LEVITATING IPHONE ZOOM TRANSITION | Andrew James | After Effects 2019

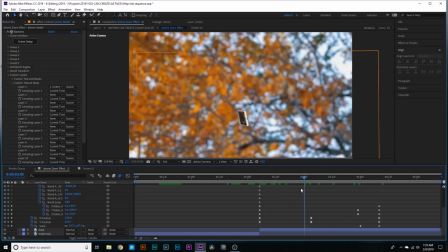515s
I wish I could say that I was like a master of physics and I like meticulously studied the actual physics
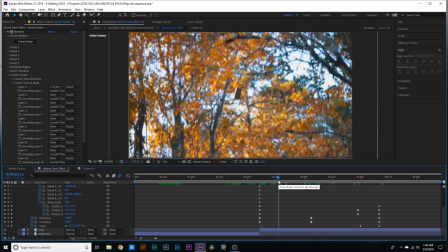520s
of what the phone would do in the air if I had thrown it up and the velocity and the inertia and everything like that.
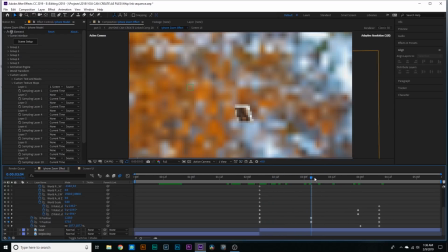525s
I really didn't do that at all. I pretty much just experimented with it a little bit to see what looked natural, and eventually I got this.
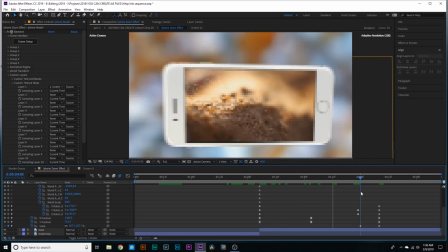532s
This whole effect was just a lot of experimentation. Just some X, Y, Z rotations, nothing too fancy, but I did eventually go into my favorite thing,
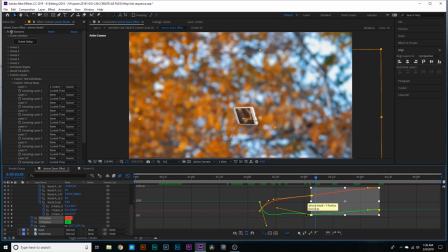540s
the graph editor, and I did adjust some of the actual keyframe interpolation to make it just a little bit more smooth,
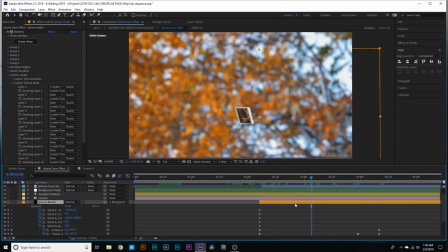546s
a little bit more seamless overall. And that's about it for the iPhone layer. And then finally all we have is just this base, and this base is just the footage layer. So if we like turn that off, you can see the footage is gone. And you'll notice that I did add this camera lens blur effect.
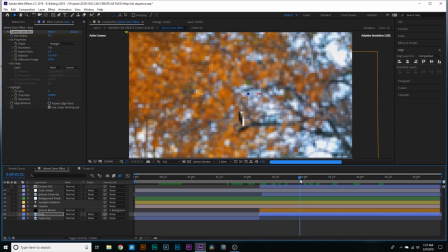559s
The reason why this is so important is really twofold.
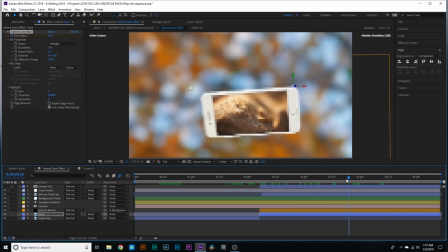562s
First off, because if the camera was to zoom in on this iPhone, the background would get more blurry. That's how the camera would work. There would be more separation and everything like that, so it just looks more natural, adding the camera lens blur effect.
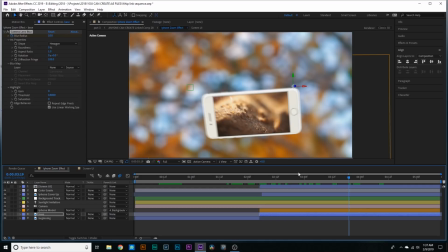577s
The other reason why it's so essential is because if I turn this blur off, check out what happens. Boom, you can see the background is super pixelated, super noisy, and just ugly in general. It's no bueno at all. So this blur just helps to mask all of that noise and pixelation and everything like that.
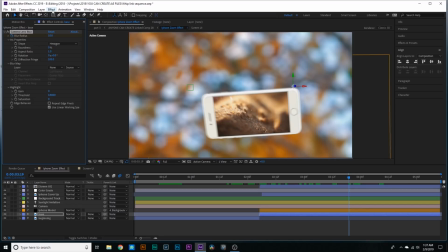594s
By the way, guys, always use camera lens blur if you can over any other blur really at all. I'll use Gaussian if I need something like really quick, really simple. But in general, I'm always trying to opt for that camera lens blur effect. Super, super accurate.
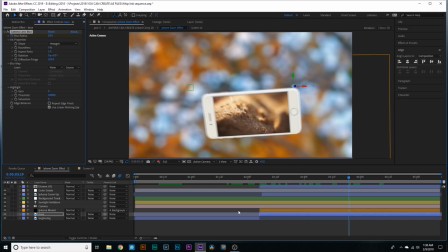606s
And you can get some really nice effects. You can get those nice bokeh orbs and everything like that. And then finally, we just have the beginning layer, which is just this beginning footage right here.
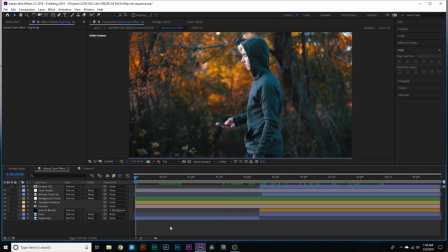615s
And there you guys have it. That's about it. That's pretty much all I did.
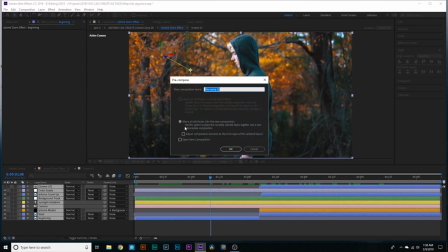618s
The final thing that I did is I selected all the layers, I pre-composed them, and then I did some time remapping on the effect.
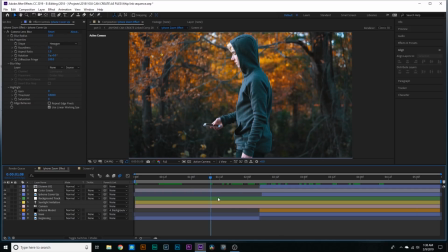625s
The reason I did the time remapping was one, so that it would pace better with the video, but the second reason was just to speed it up and sort of cover up the sloppiness of this effect.
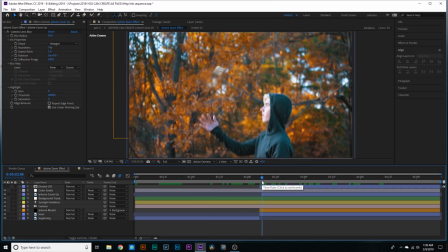634s
I'm not claiming that this effect is like super clean or anything like that, because obviously it's not a very clean effect.
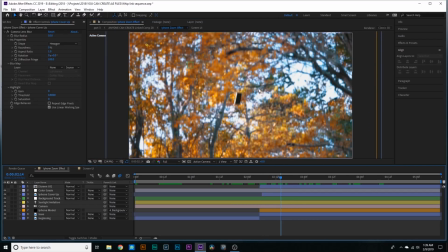641s
So by speeding it up, it sort of added to the smoke and mirrors of the whole thing and help just to cover up the sloppiness of the overall effect.
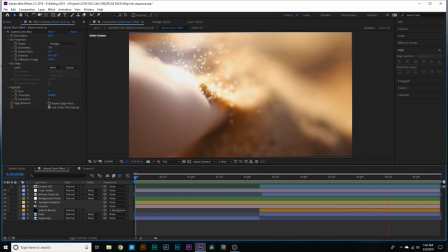647s
And here it is, guys. This is the finished effect without the speeding up or time remapping.
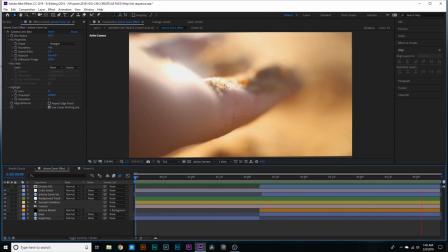651s
It's not super clean, but I think it gets the job done, and not too shabby for like your first attempt at anything with like a 3D model. So there you guys have it. Hope you enjoyed. And there you guys have it. That's what I'm talking about. That is the finished effect. This was a bit of a different tutorial. I've never done a tutorial like this in the past, but I hope you guys learned something new. I'm sorry I couldn't show you how to sort of just do a copy and paste transition, but like I said at the beginning of this video, it's just so tailored to my individual clips that it would be pretty much useless for me to do something like that. If you guys enjoyed this video, be sure to give it a big thumbs up and subscribe down below. Also, hit the little bell next to the subscribe button to turn on post notifications. I hope this video was enlightening and you guys might feel inspired to start trying to mess around with some 3D models. This was like the very first effect I ever did with 3D models, but then I actually ended up using the iPhone model in a school project that I had. I'm in a computer science class, I needed to make a video,
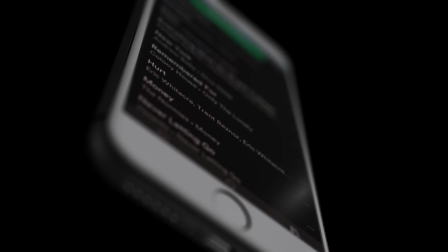702s
and I was able to use this 3D model and pull off some really pretty professional looking effects really easily using Video Copilot's Element 3D. Anyways, guys, let me know what videos you want to see in the future. Thank you so much for watching this video. Be sure to get outside, film a video, make a difference, and I'll see you guys in the next one. Peace. We'll be right back.